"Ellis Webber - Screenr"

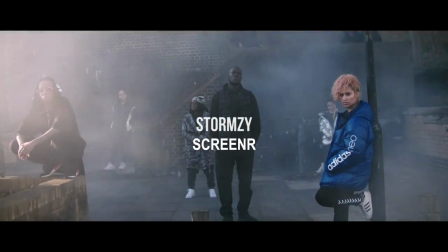[0:02]
So the first shot we see is of Stormzy in the centre, surrounded by girls. This kind of breaks convention of a lot of hip-hop music videos in the fact that these girls aren't provocatively dressed.
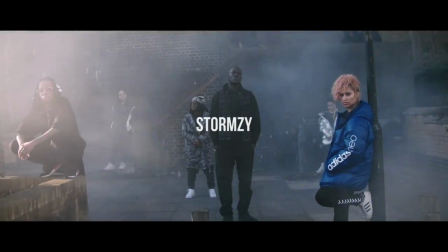[0:18]
They're just dressed kind of, I guess, relatively normally. This is kind of, I think, it's kind of intentionally, they are surrounding him with girls, but intentionally showing that they're not being over-sexualized in this video, although later in the video that is
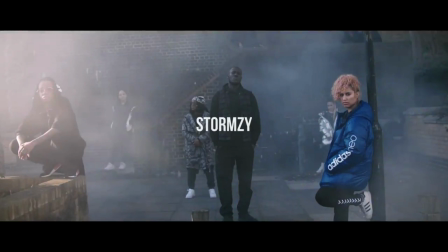[0:39]
arguably countered with some sexualization of females. But in this section, in this little bit of it, it's a counter to the normal hip-hop kind of guy in the middle surrounded by girls provocatively dressed,
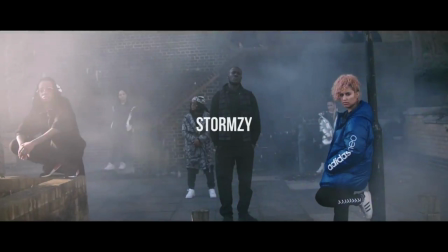[0:56]
whereas this is guy in the middle surrounded by really normal looking girls, I guess. Also, you see the quite a few are wearing, and you see this throughout the video, Adidas clothing. This will be due to demands of the record label and, you know,
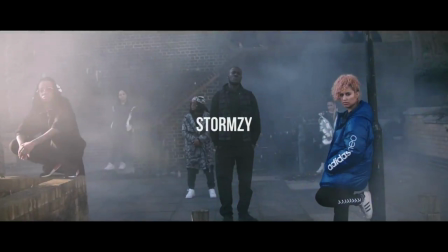[1:16]
product placement and stuff, and Stormzy has a lot of this within his videos.
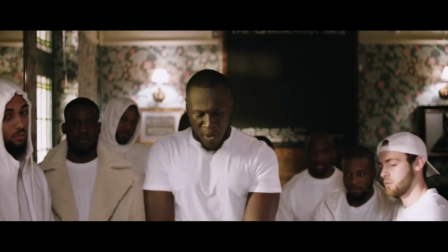[1:21]
So you see him, the way he's rapping, everyone's still around him with him kind of probably going for it. So they're kind of typical of grime, and in this, the kind of working class London environment,
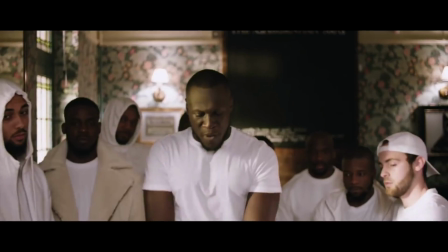[1:37]
like big crowds of people around one rapper is a very common way of showing, in terms of, yeah, that's how it fits with the genre.
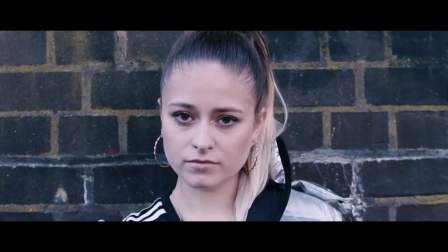[1:49]
It's also interesting how it isn't just your typical, the women in it, going back to this point of the sexualization of women in the kind of hip-hop genre,
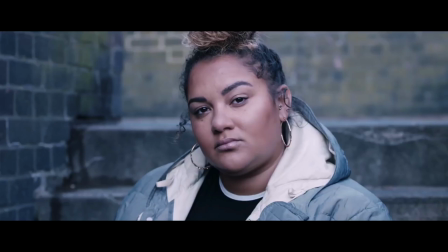[2:02]
the women in it aren't all, I guess, conventionally like the very skinny women, like you often see the kind of over-sexualized, very skinny women. You see the more normal-looking women, sometimes, yeah,
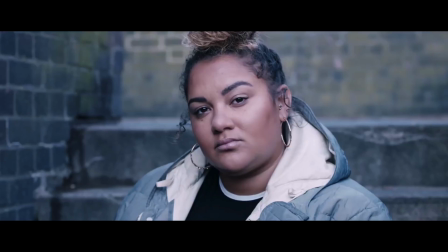[2:19]
more normal, like, body shapes and stuff like that.
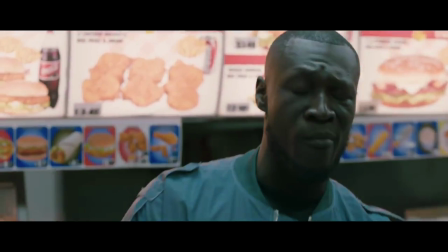[2:23]
So yeah, throughout this video, it's constant kind of, everything is focused around Stormzy. There's some cuts away to other stuff, but everything is focused on him, which is, again, demands of the record label, arguably,
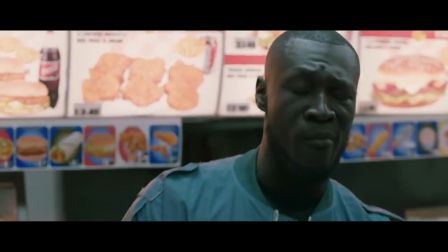[2:38]
because it's a lot of close-up shots of him selling the brand of Stormzy himself. So you have a lot of cutting on the beat and cutting to different shots, yeah, on the drum beat,
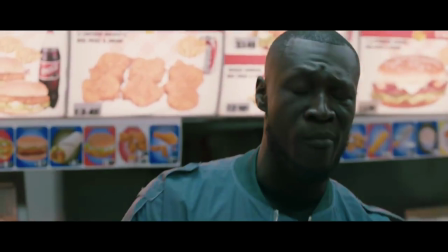[2:54]
which shows the relationship between the visuals and music. It's not necessarily a very massively cheery or upbeat song,
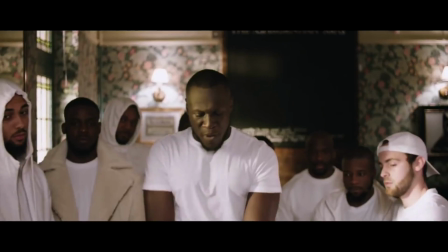[3:03]
and the way that it's presented is a kind of a lot of run-down areas
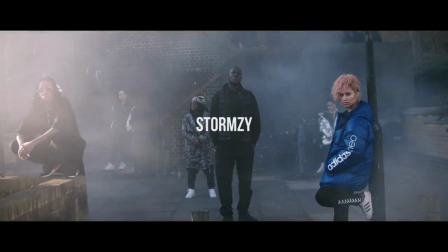[3:09]
within that kind of community of London is kind of reflects the way the song is.
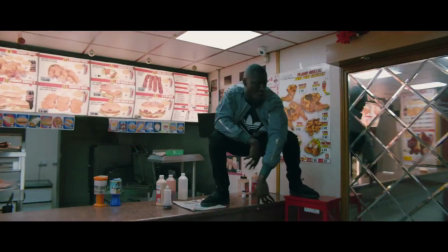[3:15]
The shot of him rapping, standing on the counter of the chicken shop. This is almost a sort of in joke. There's the racial stereotype although obviously not true, but this kind of racial stereotype of black people liking chicken and chicken shops,
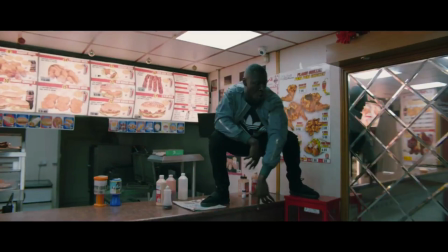[3:35]
and it's almost a joke with him standing on the counter of this chicken shop. This joke is kind of added to by the fact that
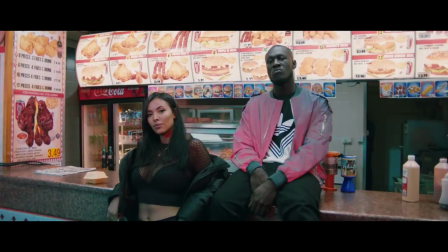[3:48]
he's got a woman who she's one of the only people in this video who's kind of provocatively dressed, sort of over sexualized, as you would often expect from sort of hip hop videos.